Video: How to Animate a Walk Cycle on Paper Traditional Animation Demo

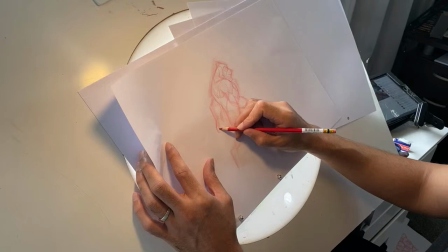20:13 Because we've developed brain cells that kind of enable us. Let's just have his fingers down and his thumb this way.
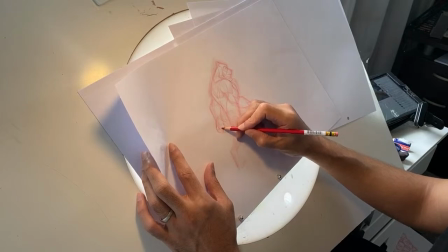20:25 So we'll be opening out his fingers just like this.
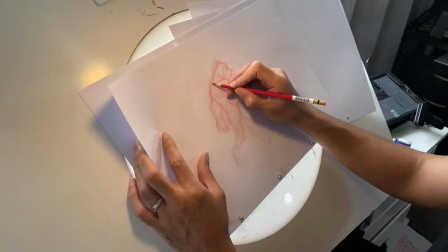20:33 Right. So we have his shoulder here.
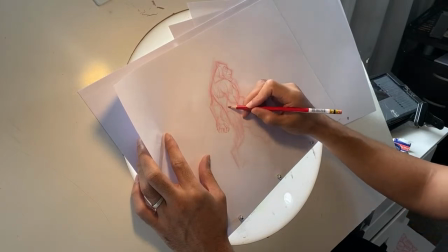20:40 Now we have the pelvis, right? Just coming here. Can work with the butt.
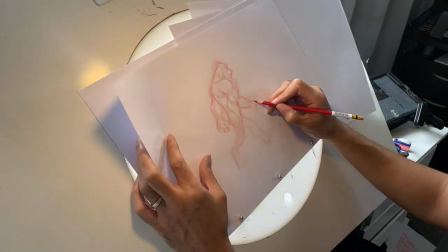20:52 Just work that big heavy arm.
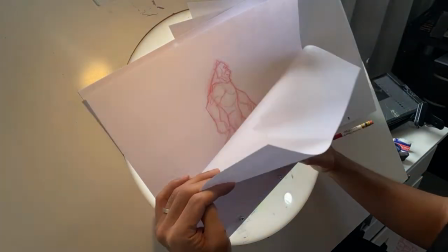21:01 I'm just moving as fast as I can. I'm not really concerned
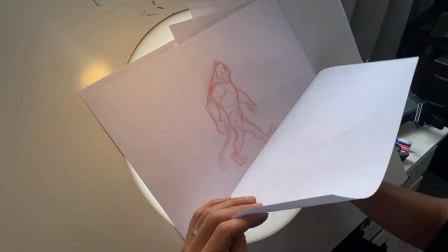21:08 with getting the drawing to look so accurately like him,
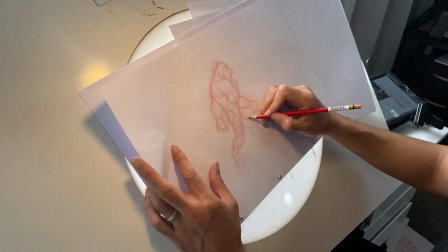21:15 putting his cloak, putting his clothing on just yet, right? That's all to be done later. It's a layering process, but we don't draw with Photoshop layers, right?
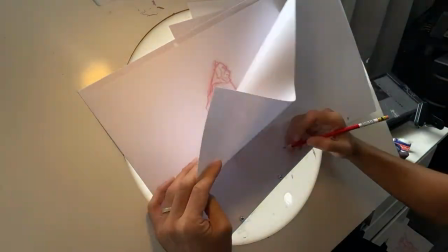21:26 We harden our pencil,
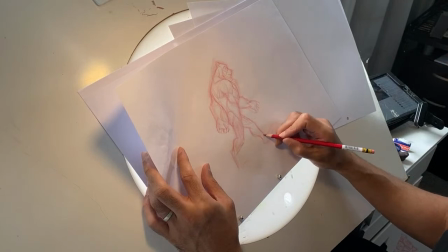21:30 we dab back with the putty eraser if we have to, right? So let's have his toes here like this,
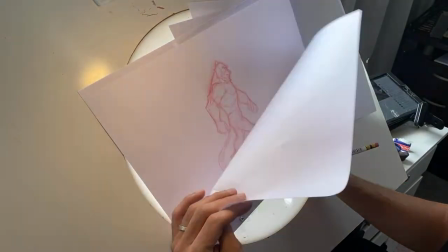21:43 opened out slightly to keep that animal kind of, they do that with their front paws, but
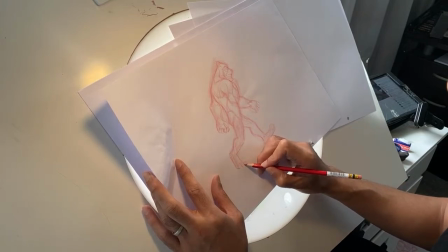21:52 I just think it'll look nice. Right, let's have that.
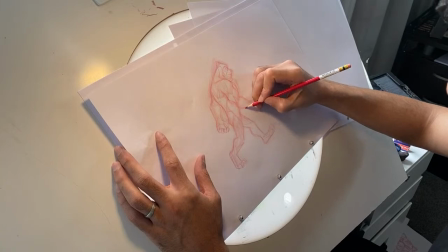21:59 Okay, so you see this pose got down a lot quicker, and it's gonna get quicker now, right?
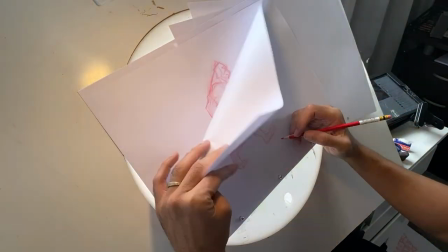22:07 Because these are the two extremes. Again, I'm gonna consolidate the outline shape, right?
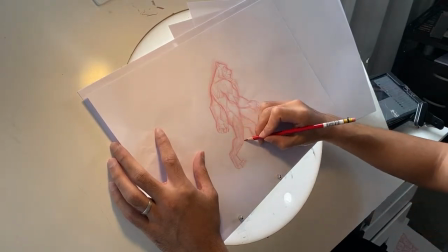22:16 That's what I'm consolidating. It's gonna change, but as long as we keep our shapes appealing,
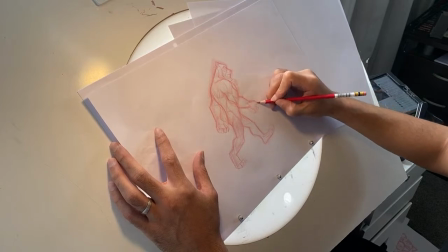22:26 chiseling, carving with the line, that's what we want, right?
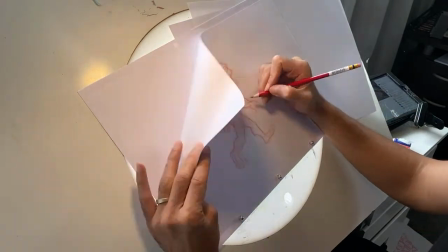22:32 Just like that.
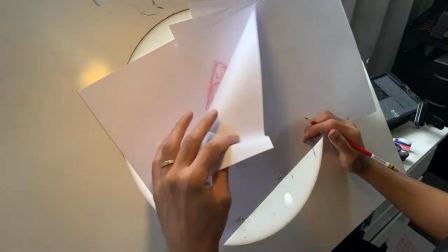22:37 So we have our two poses here.
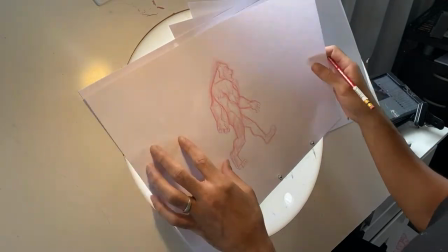22:42 Not caring about the volume of the head as of yet. Those are finishing details.
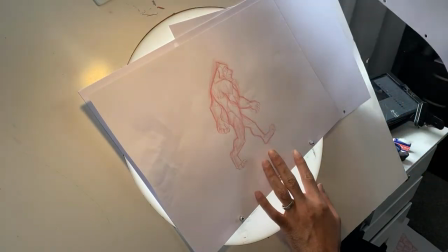22:46 Right, now we're going to put in our passing position, right? Our passing position.
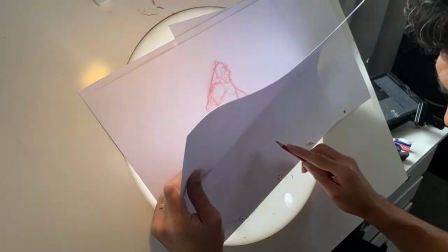22:52 I still do not really need the light box here. I can see where the bottom of his feet are.
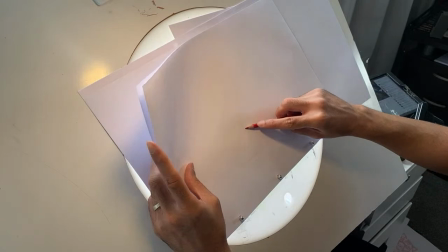22:58 Just draw a line there like that. So, passing position, his legs are going to be still kind of bent.
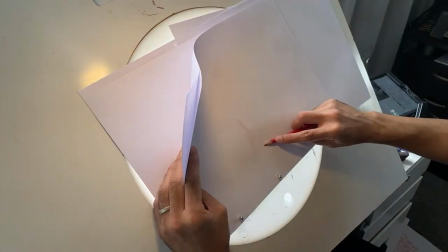23:07 He's a heavy guy. So this is like
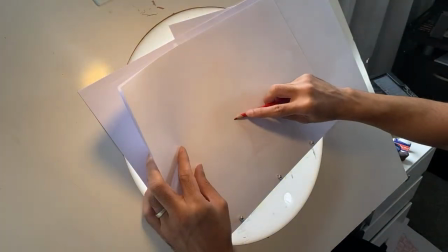23:15 I would call this a keyframe between the extremes, right?
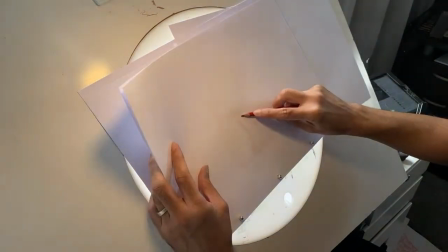23:21 I know I teach it a little bit differently in real animator training, but that's to kind of
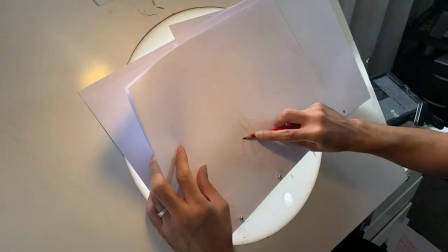23:31 school you and prep you for getting to this level, right? Where you can decide what your own extremes, keys, and breakdowns are.
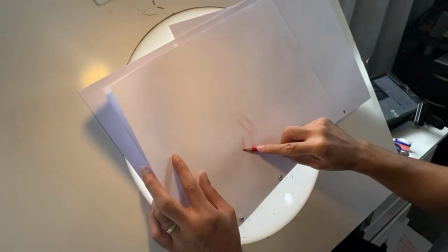23:42 Right, so I'm dragging this back toe to keep it lazy.
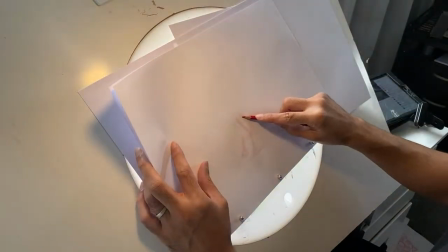23:46 I'm angling his knee down to keep him lazy, keeping him weighted to the ground.
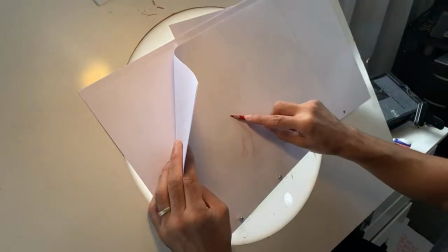23:54 These are the things I'm thinking about, right? Pelvis is gonna be more or less in the same position.
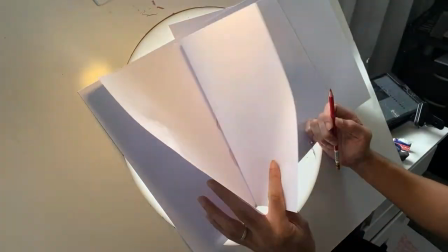24:02 Let's see. I don't know if you guys can really see that. I'll do it with my other hand.
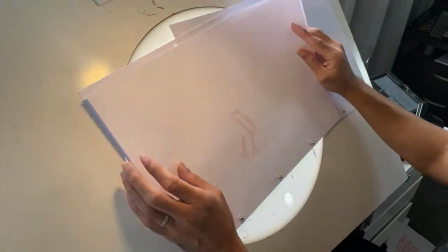24:07 Hang on. Maybe you can see this.
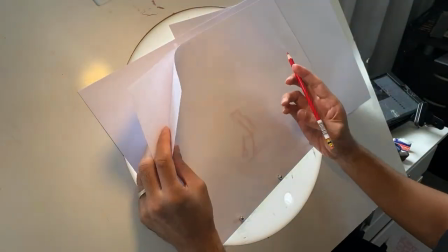24:14 Okay. When I do it with this hand, it's to keep it moving, but perhaps the camera's not showing you that, right?
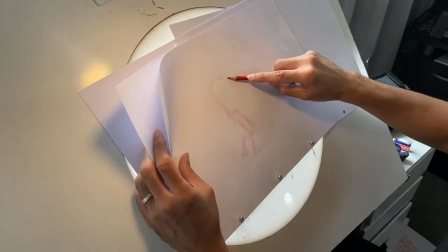24:23 So the passing position, he's gonna straighten his body up.
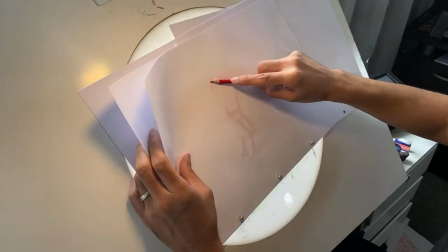24:33 And he's gonna rise up, but not too much.
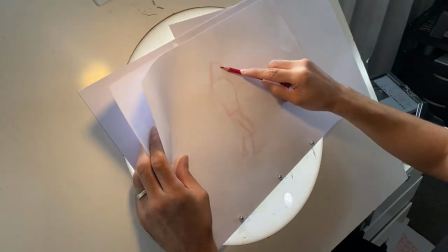24:39 We don't want him. I'm gonna keep his head angled down.
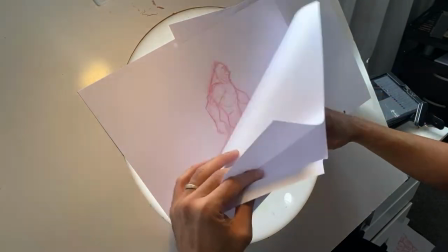24:46 See how I deal with this shape, right? So we've got this one.
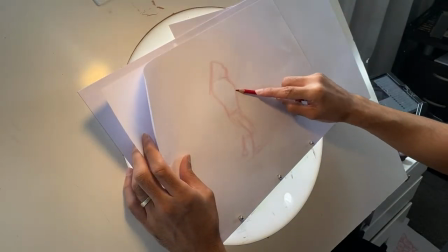24:54 And I'm not going to reuse this passing position for my other passing position, right?
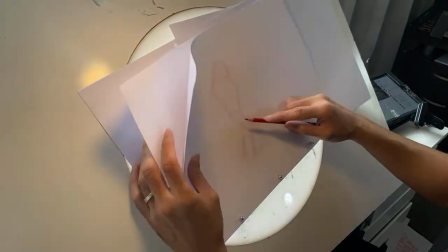24:59 You can do that. Many legitimate animators do that.
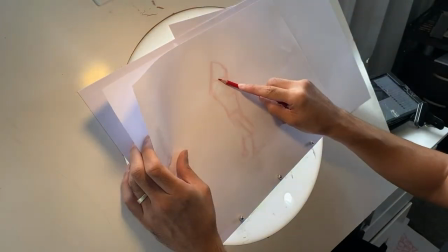25:04 Nothing wrong with that. I like to keep it fresh. I like to have subtle variations, right?
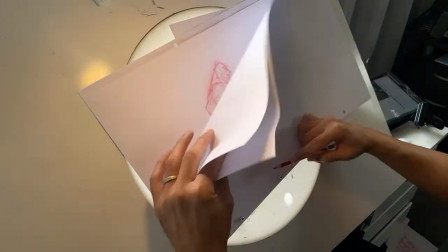25:11 So we have this. It's the body shape. It's the leg shape.
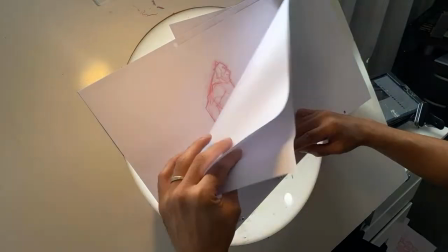25:22 It's the other leg shape. So we're building that. Now the hand, right?
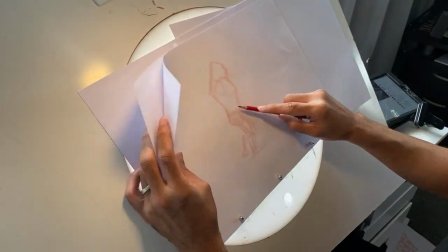25:27 Or the arm, rather.
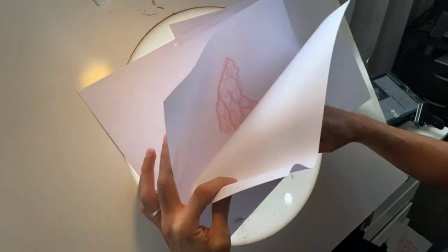25:29 So I'm going to straighten his arm to give some follow-through, overlap, and drag.
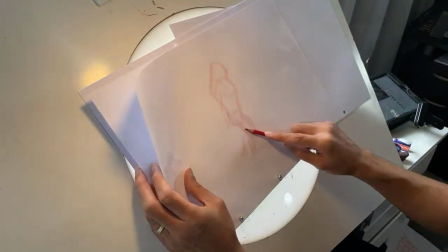25:37 Look at the spacing of the arm. Okay, this is all halfway in between the legs, right?
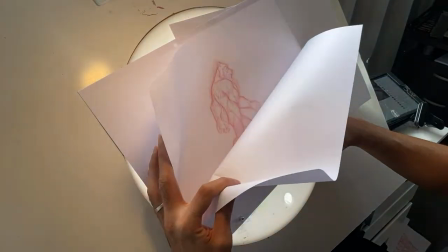25:41 The spacing of the arm is very much favoring this rear arm position just to put some drag.
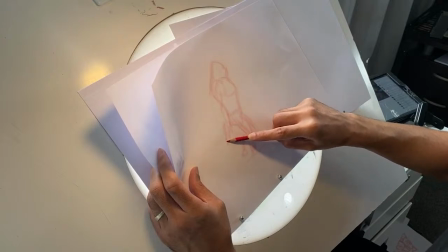25:50 And if anything, I might turn his arm a little bit out towards us.
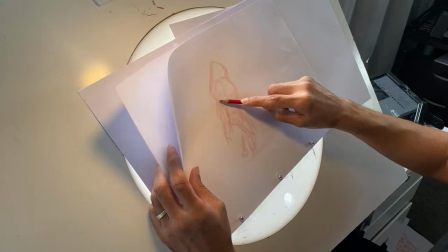25:57 You'll see that when I draw in a little bit. I'm not extending his arm completely. We don't want to do that. We don't want to make it look like he's putting any effort into this relaxed walk.
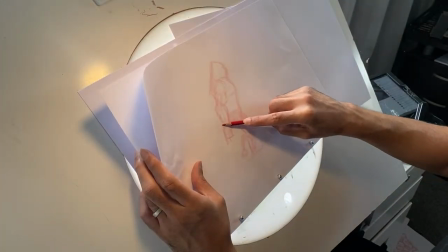26:11 So maybe that's a bit extreme, that drag. So we're going to tone that down a little bit.
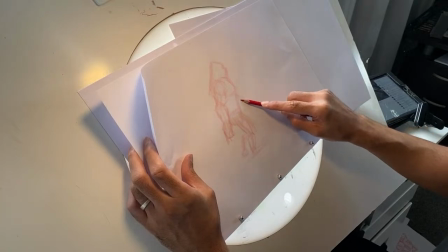26:19 And this one is going to be coming here.
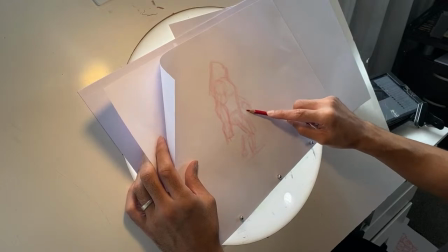26:24 So we're going to drag a little bit on the pass position of this arm like this.
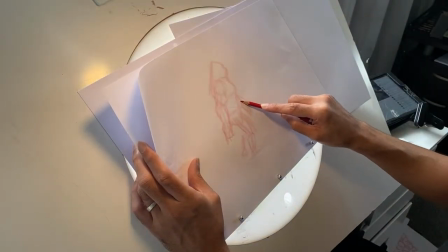26:31 We're going to, yeah, we're going to, it would be bent, so yeah, we'll leave it there.
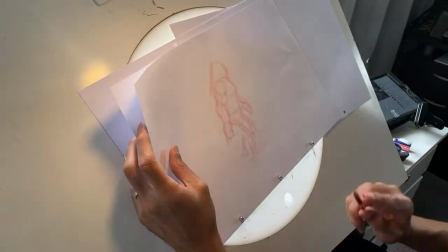26:38 We'll leave it there. We'll come back to that drawing in a minute, right?
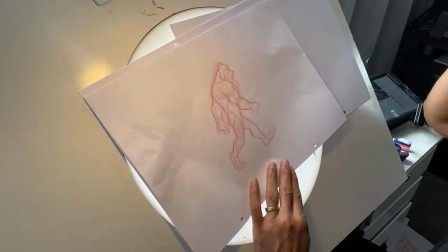26:46 This is not even animation. Look, A3 is almost like 15 field, right?
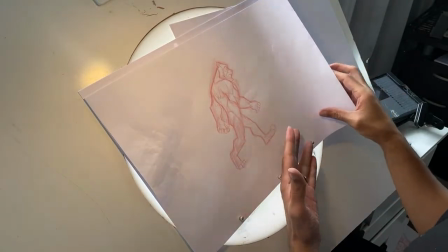26:51 I haven't got animation paper, and I'm doing this deliberately to share with you guys.
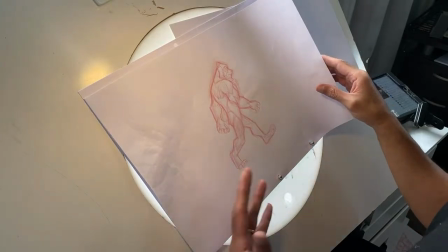26:57 You don't need to spend that much money. This is cheap photocopy paper.
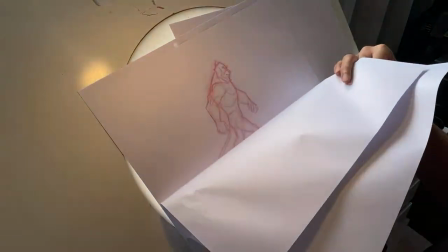27:01 You know, thousands of sheets for a couple, you know, for $10, right?
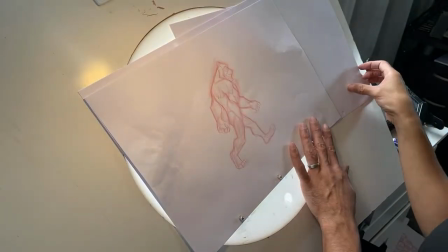27:06 Or something like that. Right, so that's the first pass position. So now I'm gonna take this one.
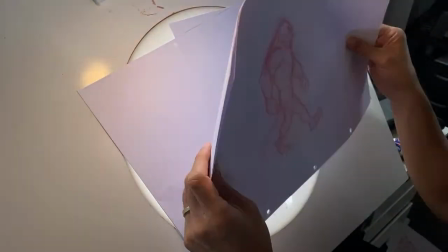27:15 I'm gonna put this here, and I'm gonna look for the next pass position.
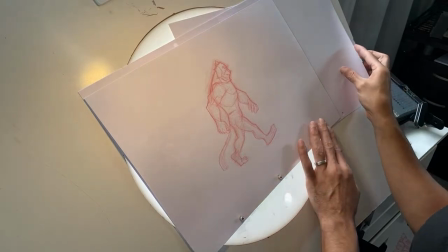27:20 Then we're gonna draw in those, right? We're just gonna build this up.
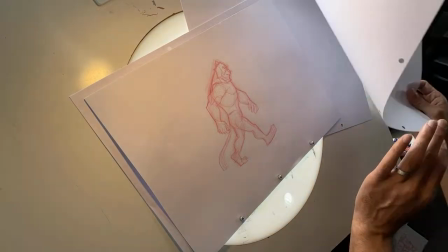27:24 Hey, Cameron Black, Charlene Giles, Silver Sun, Zentron, how are you all doing?
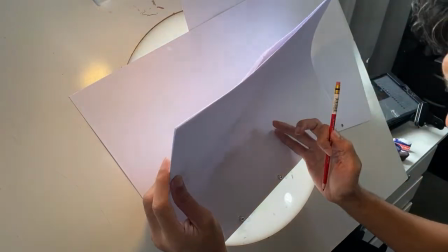27:30 And the adorable Kitchen Cat. Right, so again, I'm not going to use that other pass position.
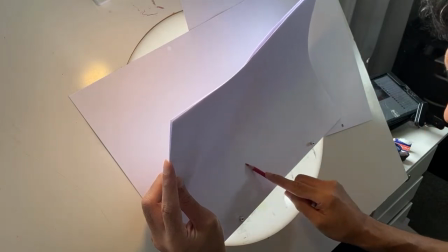27:37 I'm just going to, I'm
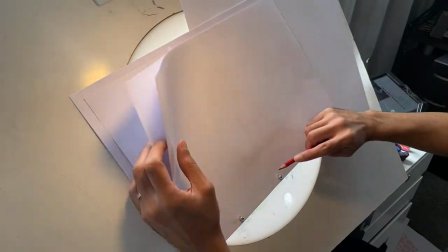27:42 going to create a fresh one because I like to look at anatomy.
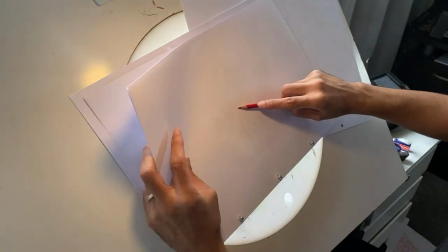27:46 I like to look at the way the body changes, right?
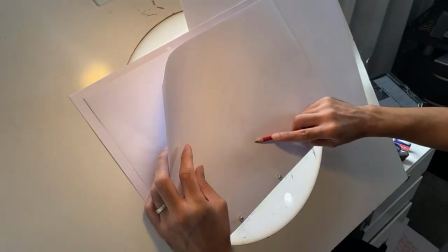27:52 So again, here, he's going to be kind of bent on the pass position.
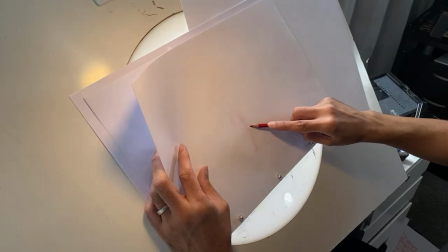27:58 It's going to be halfway through like that. Then this leg is going to drag down off the back
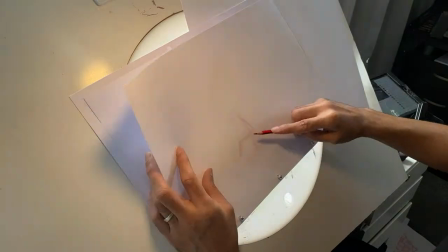28:10 like this. Right. So we figured that out.
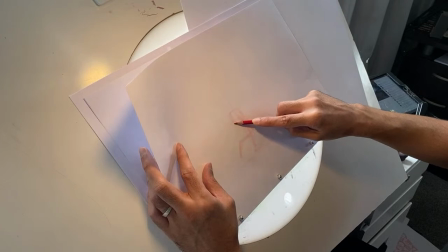28:14 All the stuff, real animators, people who are studying from Real Animator Training Library, right?
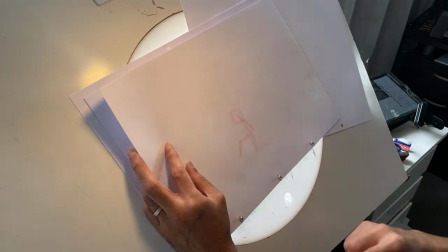28:19 You remember this box here, this? Doesn't it look familiar, right?
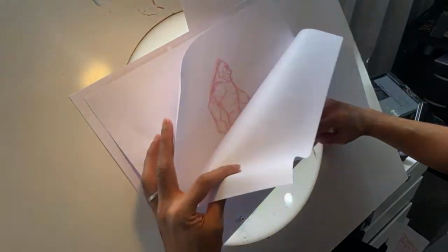28:25 All of those basics, exercises you've been going through just to kind of show you where it all leads.
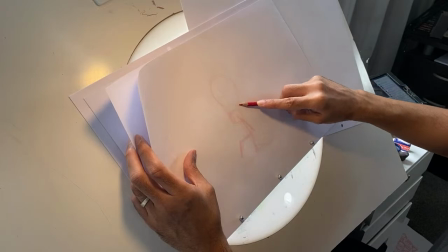28:31 We got Dee Dee in the chat.